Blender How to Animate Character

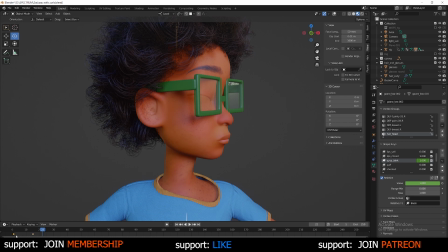Copy this first frame here, Control C, and then press Control V. Now the eyes open. Now you can see the eyes blink, open and close.
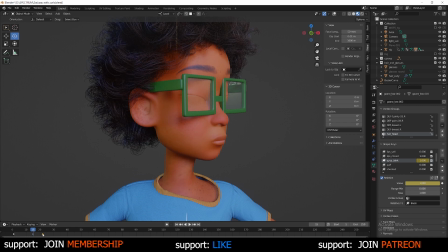And to change the timing on the blink, what you want to do is drag select or just drag the keyframe down on the timeline. And it's going to change the timing of how soon the character opens the eyes from that blink.
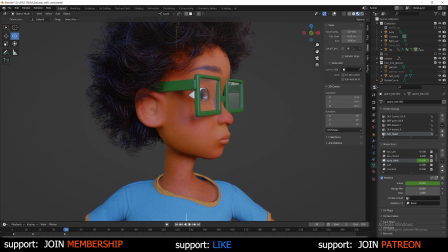This is really useful to know that timing is really important. Timing is one of the 12 principles of animation. That's something that every animator needs to know. Now, something that's also cool to know about animation inside of Blender is you don't have to press
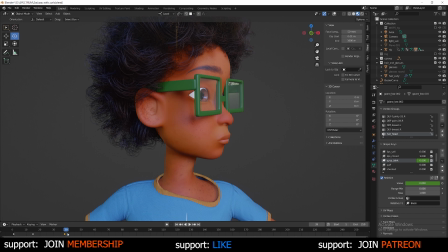every one of these buttons and press I to go to keyframe, you can toggle on the auto key button here. And now it does an automatic keyframe depending on the position you are on the timeline. So here I'm at 39.
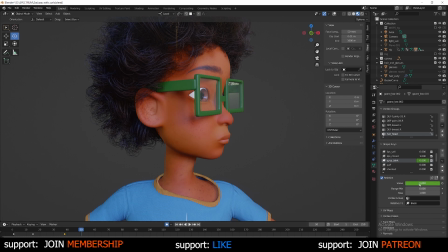If I slide up to 50, I can slide this value to be maybe a squint halfway. And it created a keyframe for me. I can slide back to maybe 70, 68.
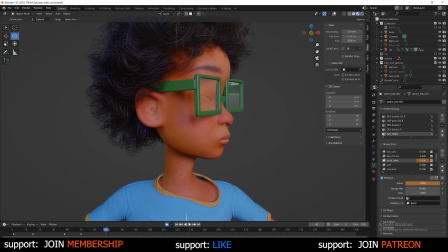Slide this slider to be fully closed. And it's going to create a keyframe as soon as I let go, as you can see on the bottom. And the same thing can be done inside of pose mode. I'm going to select my rig, go from object mode to pose mode.
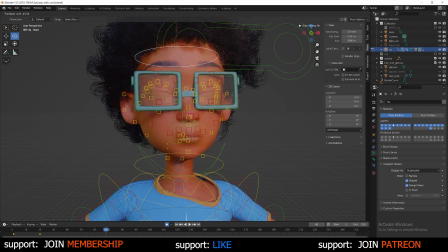And I'm going to just rotate the head. And you're going to see that once I let go, and once I'm satisfied with the positioning, it's going to create a keyframe on the bottom. And there you go. See, that's done.
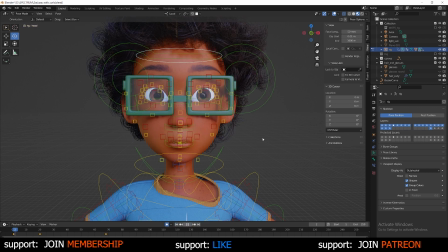So if you want to go back to frame one and play it, you'll see that it's being animated with the blinks and the height and the the head rotation.
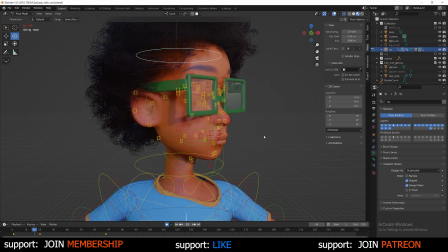And this is how you make the animation look a lot more lively, is by integrating multiple animations at a time versus the robotic head movement. So if I wanted to, instead of have the head move from left to right, and I wanted to have more realism to it,
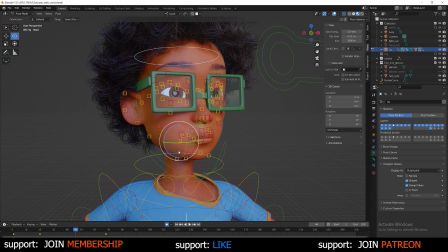I would go somewhere in between and have the head maybe rotate downwards. So now when the character rotates his head, there's a dip, and then it goes to the left versus just straight across where it's so linear.
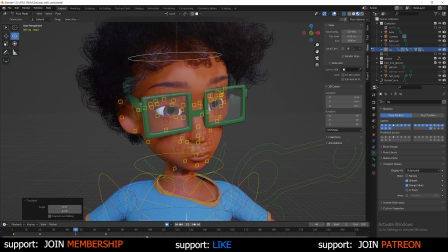Hopefully this is making sense to you guys. And if you like the video so far, give it a thumbs up. I don't get too many likes on the video, so if you guys do that, it definitely means a lot to me and it helps the video get shared.
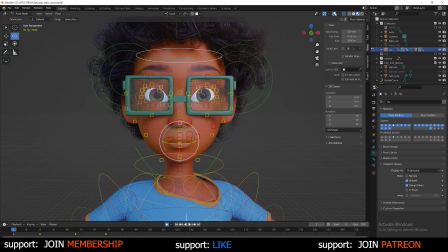So let's play this back once again and let's toggle off the rig. Let's see what we got.
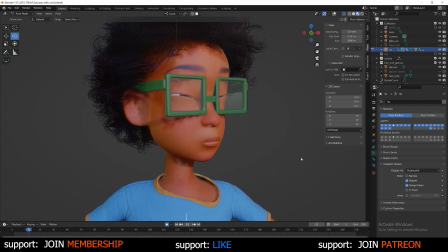So here you can see the linear movement happening from left to right without that in-between action or pose. It looks really robotic. And this is what you want to avoid when it comes to animating. You need that secondary action, that follow through after.
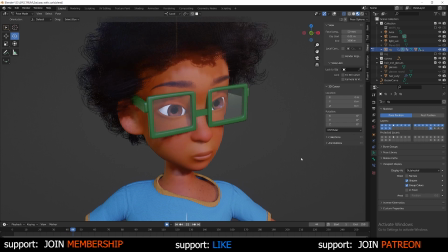And that's why you need the graph editor, so you can tweak the little parts, because that's what makes the most difference, is the little subtleties. You see that head movement? Wow, we got the blink. And I definitely would have blinked the character faster than that.
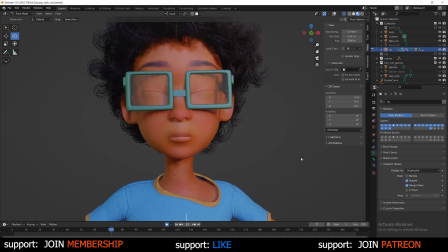This is how it is. And the next video, I will show you guys how to start exporting out the animations once you're satisfied. So if you like the video, give it a thumbs up, comment, and I'll catch you guys in the next one.